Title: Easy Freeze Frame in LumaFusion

This week, it's time to stop time in your videos as we freeze the action on your screen.
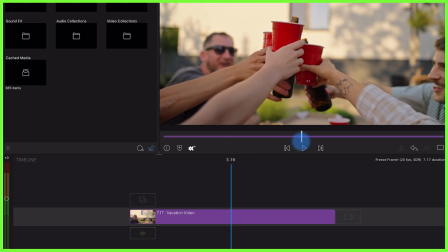Have you ever noticed that sometimes when you're scrubbing through your clips, a singular frame stands out,
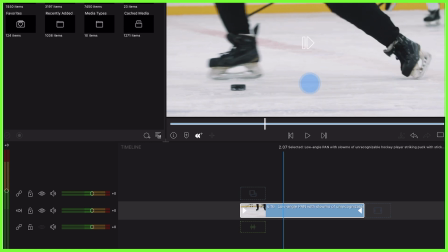a moment captured on video that encapsulates a prominent moment in your story?
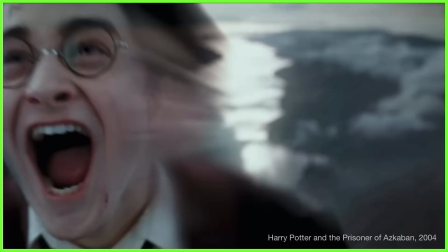Well, in the TV and film industry, the use of these key moments when a film suddenly freezes on a single frame is called freeze-framing
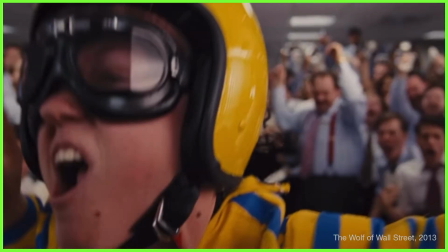and is a very deliberate editorial choice used to give particular scenes or characters significance.
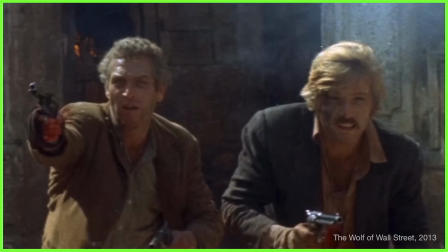These images draw audiences' attention to the drama on screen,
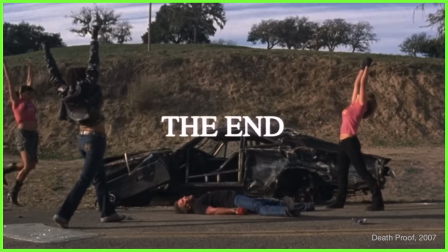often creating stylistic end credits, or used in the main body of a film to produce space for narration or commentary.
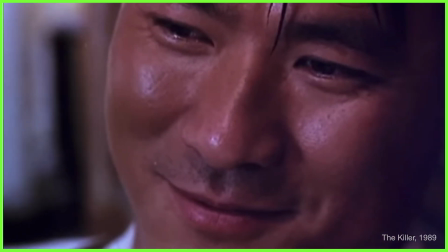Take advantage of this effect within your editing with LumaFusion's new Freeze Clip feature.
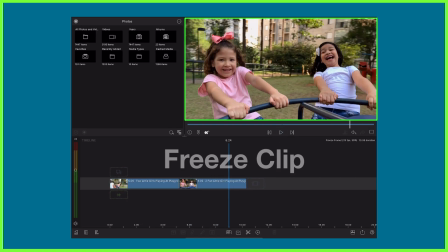Simply find the frame you'd like to freeze within your clip and double tap to open the speed and reverse editor.
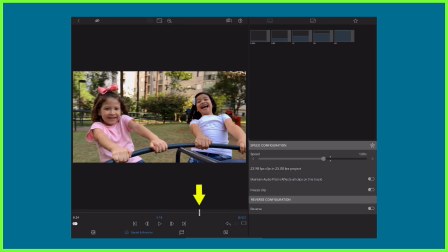Make sure your chosen frame is selected and proceed to toggle Freeze Clip on. The entire clip will freeze,
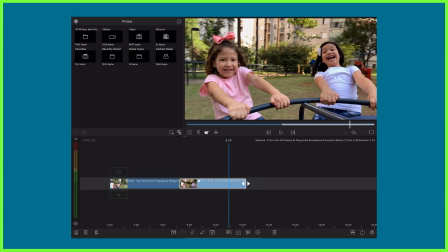effectively turning your video clip into a still image that you can trim in, out and move about your timeline as you wish.
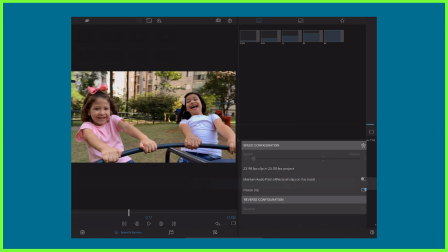If you want to change the selected frame that you've frozen, this effect can be toggled off and back on again.
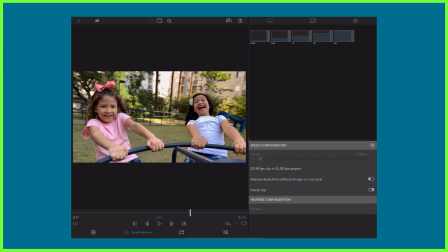As well as including this freeze frame in your video itself,
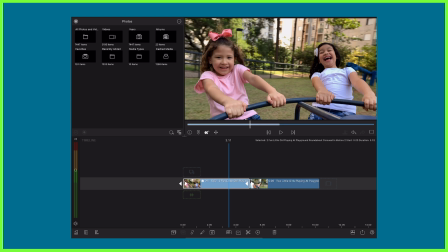freezing a clip like this can also be a great way to produce a YouTube thumbnail where you need a striking frame from your content that you can layer on top of to draw your audiences in online.
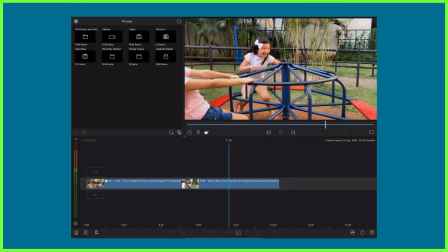For those moments you'd like your clip to play through before or after freeze framing,
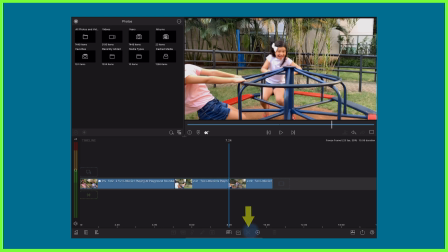Simply use the split icon to single out your chosen frame. Next, double tap it and toggle freeze clip on. From there, you can create your freeze frame sequence to the desired duration, where you might also decide to add narration,
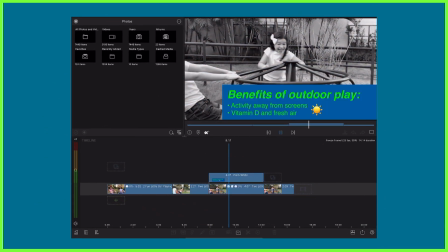text, or color and effects, or even position keyframes to achieve the look you desire. Have fun with this freeze framing technique for yourself and see how you can experiment with this in your own storytelling to emphasize those key moments on screen.